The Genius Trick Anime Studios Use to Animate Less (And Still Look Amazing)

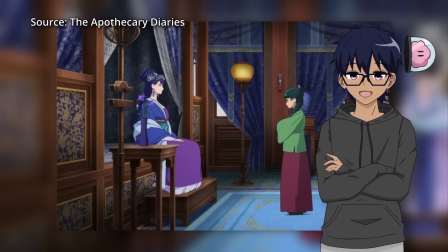247s
In order to make the scene feel more cinematic,
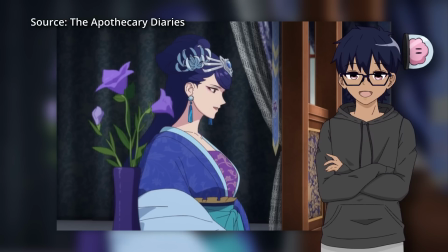250s
what they've done in the editing is cut between the different camera shots in order to show the conversation more naturally.
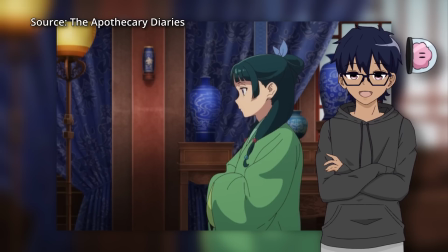257s
This emulates the feeling that you see when you're watching a TV show with multiple camera angles,
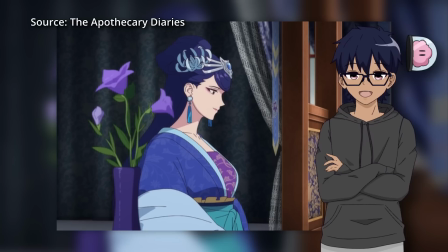262s
where they're zooming in on one character when they're talking, and then showing the other character when they're talking,
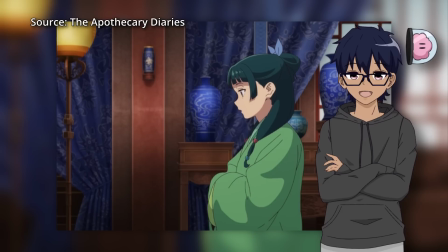267s
perhaps showing different sides of the characters when they're reacting to different parts of the dialogue.
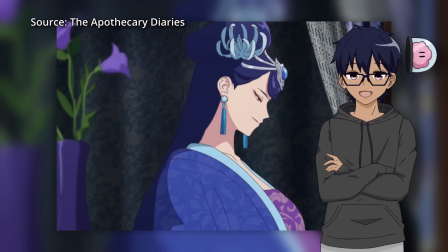273s
It's very, very clever use of not using too many frames, but still extending the scene out in order to use the dialogue to its fullest extent. Other techniques in this section could be like zooming in on different parts of the background,
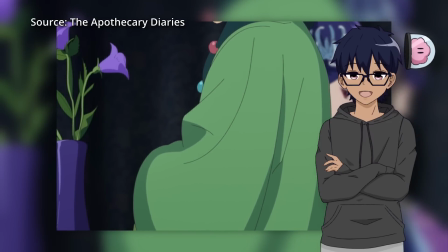289s
doing extreme close-ups or extreme wide angles of the scenes, or just showing something else like a flashback or some sort of element.
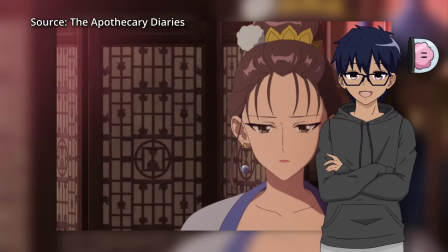297s
Also keep in mind the characters themselves throughout this entire scene are barely moving or are very limited in animation, if at all.
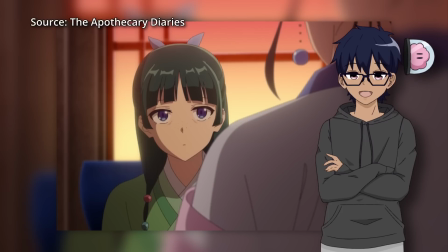305s
Sometimes it can just be a static shot and it still looks great. Of course, a lot of it is also being carried not only by the dialogue,
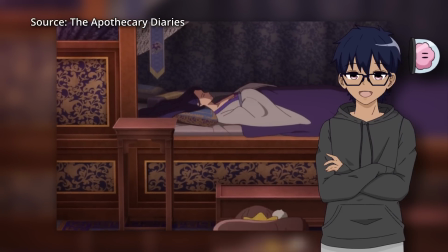313s
but also the detailed backgrounds and the insane amount of compositing that goes into making these scenes feel more cinematic.
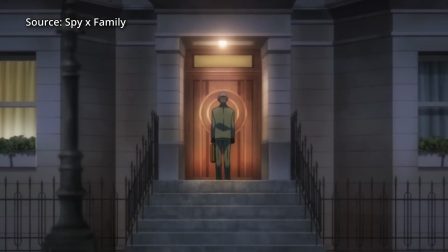321s
You'll also often see this in background shots, where a lot of times large sweeping shots of the background or looping animations
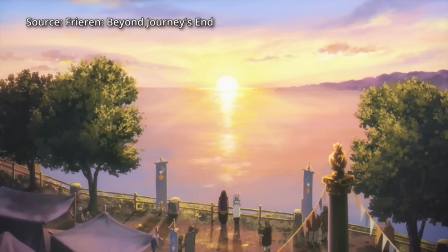329s
of like a wall or a sky going past gives the illusion of movement even if you're really only drawing one background asset.
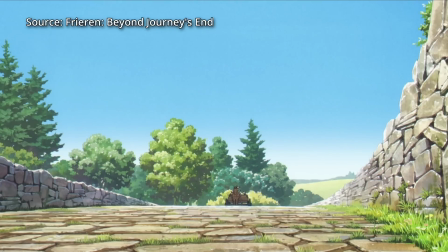338s
You can see this in shots like Freeren, where the character is effectively still in the camera,
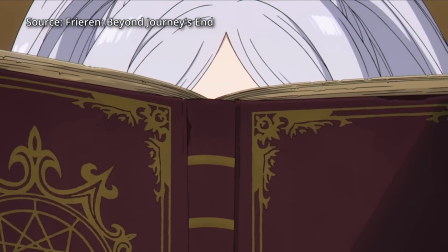344s
and they're using tricks like moving shadows over the character,
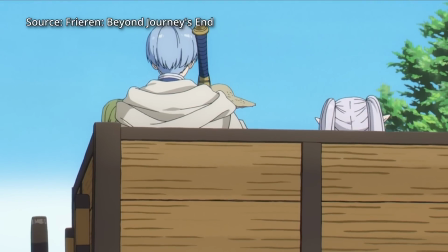347s
moving the skybox, or giving this camera shake to give the illusion that the character is moving in scene,
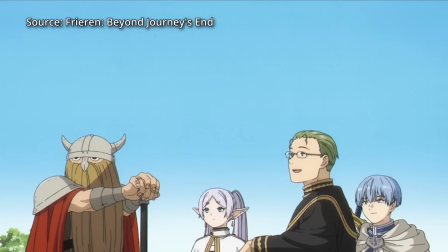354s
but in reality, in the actual animator, they're probably not moving that much at all. So why exactly am I teaching you this technique? You might be asking yourself, this seems pretty simple in hindsight.
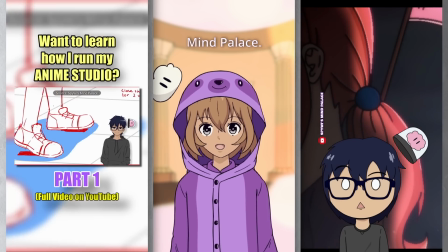366s
Well, in my years of working on TikToks and YouTube videos, I've come to find that a lot of these quote-unquote basic animation techniques are actually not basic at all.
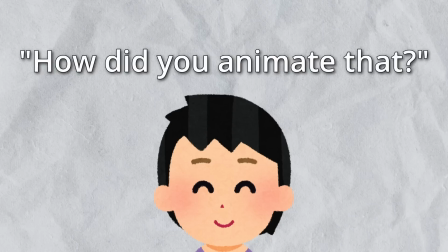377s
I see a lot of comments asking, how did I do this shot? How did I do this shot? Or how did they do this? And I could give a very basic answer, or I can understand that there are not that many tutorials that they would have found that teaches them about this.
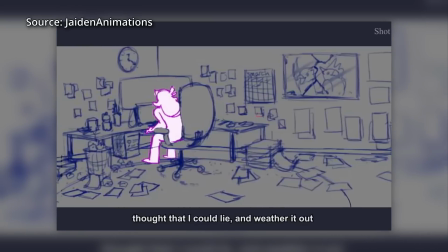391s
Like, I personally found a lot of these parallax sort of animations,
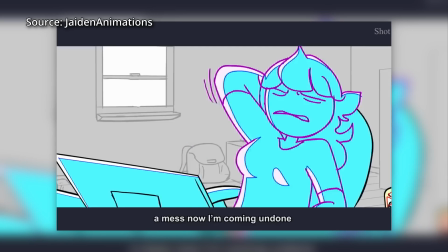396s
not from anime, but actually from watching other types of animation like storytime animation.
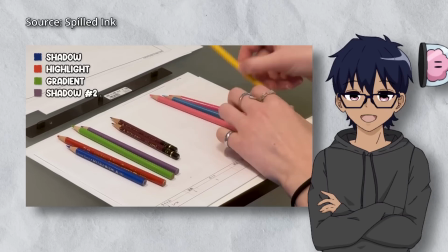401s
And because a lot of these people are beginners, they're not going to know a lot of the industry techniques.
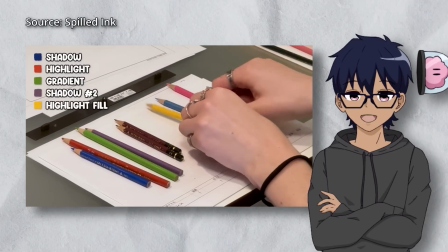407s
And so by teaching these animators the most basic of concepts,
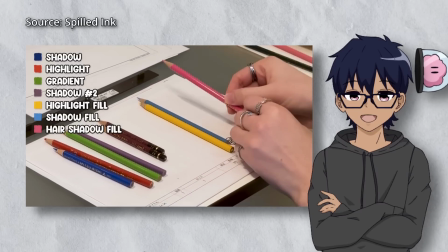410s
it allows independent animators to start their animation journey, because that's what I'm doing.
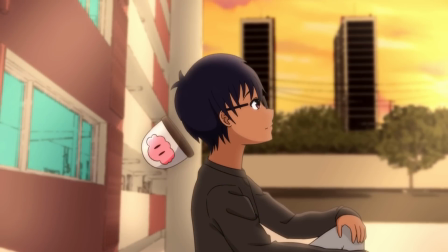416s
I am learning the anime production pipeline in order to better create my own independent anime called Welcome to the Mind Palace.
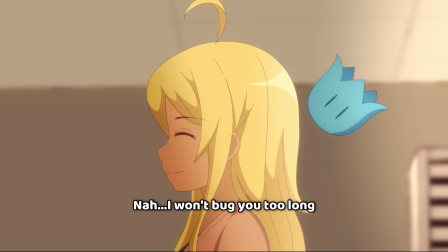424s
And you can actually see that in a lot of the animation shots that I created.
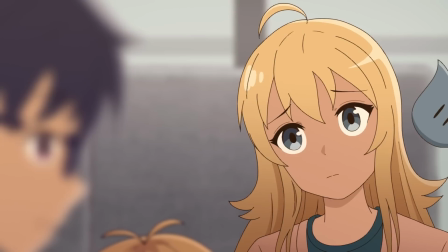428s
I utilize a lot of background panning, I utilize a lot of camera motions and camera shake and parallax,
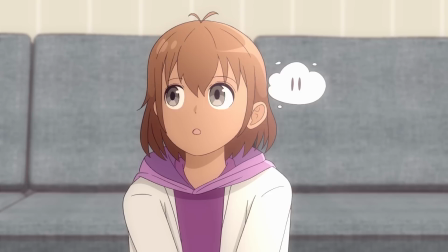435s
while also limiting the amount of frames that I draw in order to better get these projects out on time. In the end, it's all about working smarter, not harder, just like the anime studios do.
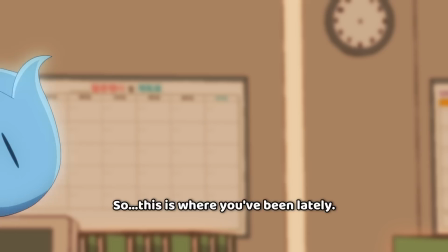447s
So the next time you watch an anime, pay attention to certain shots in the episode.
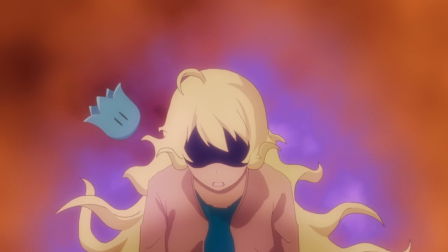452s
Are you watching animation, or are you watching a PNG sliding around on screen?
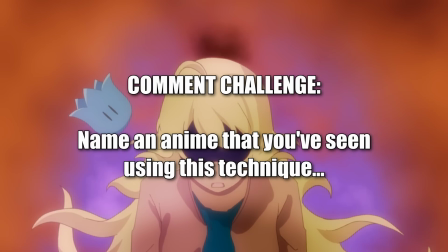457s
Let me know in the comments what anime you've seen using this trick.
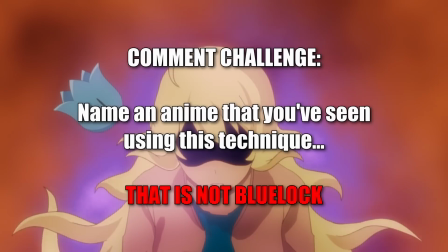461s
And if you actually watch to the end, make sure that you're picking an anime that is not Blue Lock.
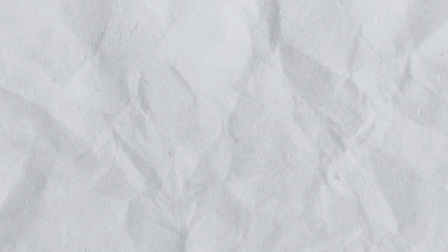466s
And if you guys want to know more about what these red and blue lines mean in animation, check out this video on screen right now.
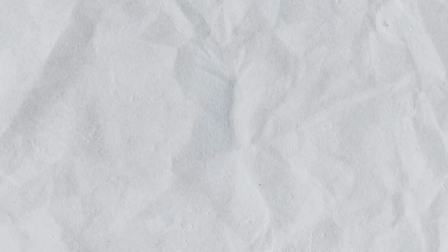474s
Thank you guys so much for visiting the Mind Palace, and as always, I will see you in the next video.
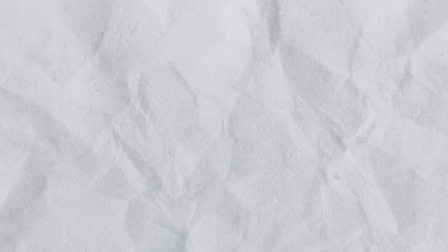478s
Bye bye.